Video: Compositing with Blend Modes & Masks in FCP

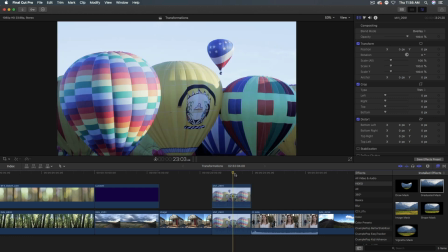504s
Let me tap the V key to turn that off and then back on again. Another way we can see this, I'll press Command 7,
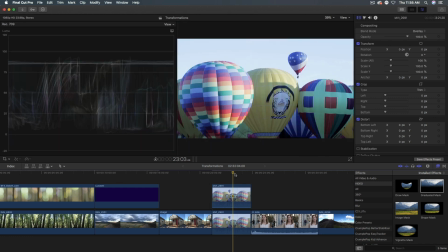511s
which will bring up our waveform monitor. So with the top clip turned off,
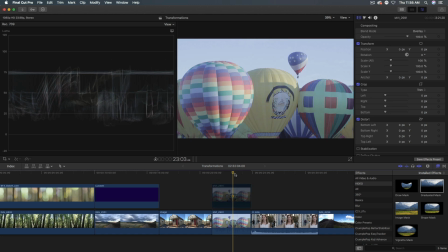516s
we have a range, dynamic range of around 10 or 15 up to about 75,
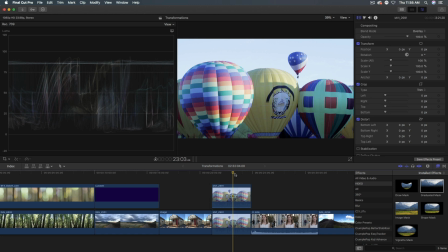521s
up to about 80 there. If I turn that clip back on again, we can see a significantly increased dynamic range that we've brought to these two clips.
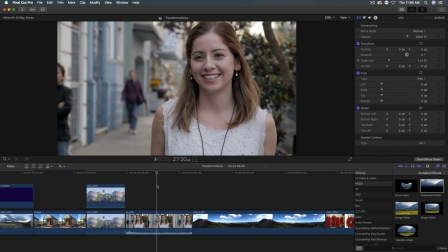529s
I'll press Command 7 to turn that off again. Finally, I want to look at an option for doing a similar effect, but taking a little bit further. So we have this nice shot of Ali here, and it's been color corrected and it's beautiful, but I want to do a little bit of an effect on here.
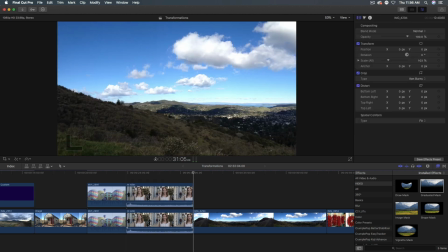544s
So Command C to copy, Option V to paste, and I don't need the extra audio track here.
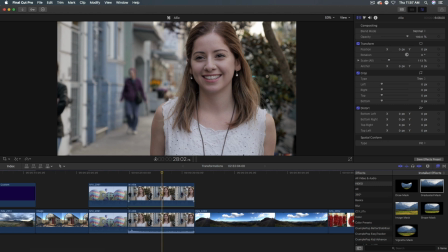551s
I'll bring that down. And I'm going to change the blend mode here to something else as well, but I think I'm going to try something like lighten.
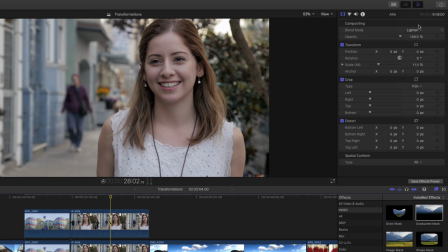562s
And we don't really see an impact there, so I'll try add. And there we get kind of a bright look to that shot, which I like.
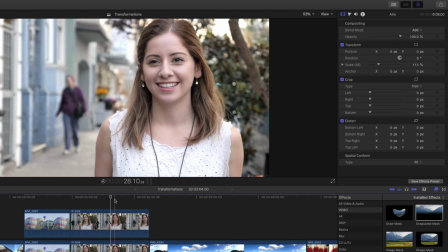569s
So I'll toggle that off and on. And it really just brightens up the shot. I like that very much. But I'm going to take it a step further by adding a blur effect to this top clip. So in our effects browser, under blur, I'm going to add a Gaussian blur to this clip.
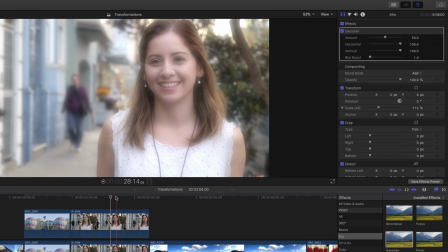587s
And it gives it a soft, ethereal kind of dreamlike quality. Let me toggle that off and on. And we can modulate it by adjusting the amount of blur, but I like it pretty soft. And it really has a beautiful effect. The thing is, I don't want to lose the clarity of her face here.
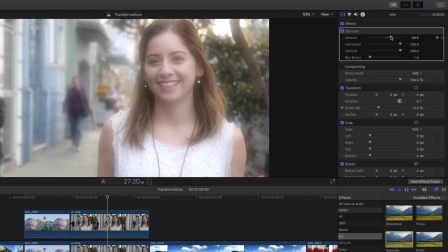606s
I'd really like to keep her face excluded from this blur. Well, the great thing is that all effects in Final Cut Pro 10 include their own masks. So right here at the top right, next to where it says Gaussian, we've got a mask. I'll click it and choose Add Shape Mask.
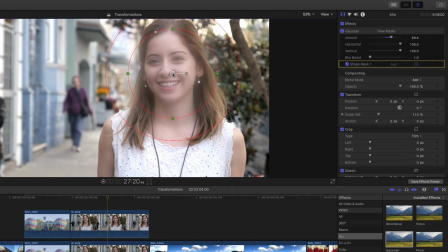621s
And then I'll move the shape mask right over Ali's face and form it to her face. And I'll leave the amount of feather about where it is. I think that's good. And it's doing the exact opposite we want right now.
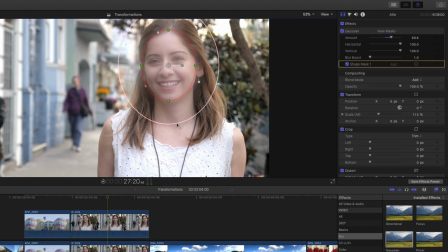637s
It's actually adding that blur in here, but not to the background. What I'm going to do is click up here and choose to invert this mask. And now she's clear, but the rest of the background has that soft area about it.
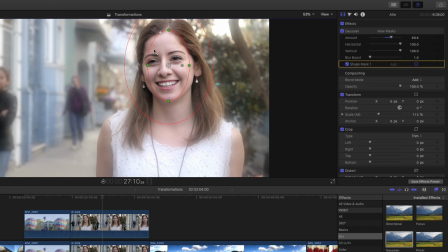653s
I'm going to make this even smaller just so we can really have clarity mostly on her features. Like right about there. If I don't want to see the mask, I can just click right here and we don't see the mask, but we just see the result of combining these clips.
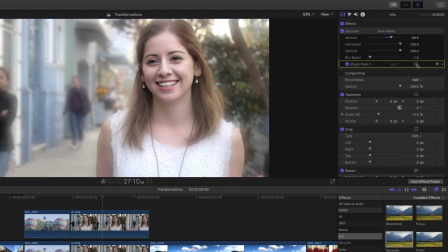669s
So we have a blend mode that brightens everything up. We have a blur built into the blend mode that gives it a dreamlike quality. And then we have this mask that allows us to keep clarity in her face for the shot. So there's a couple ideas to think about when using blend modes in combination with masks.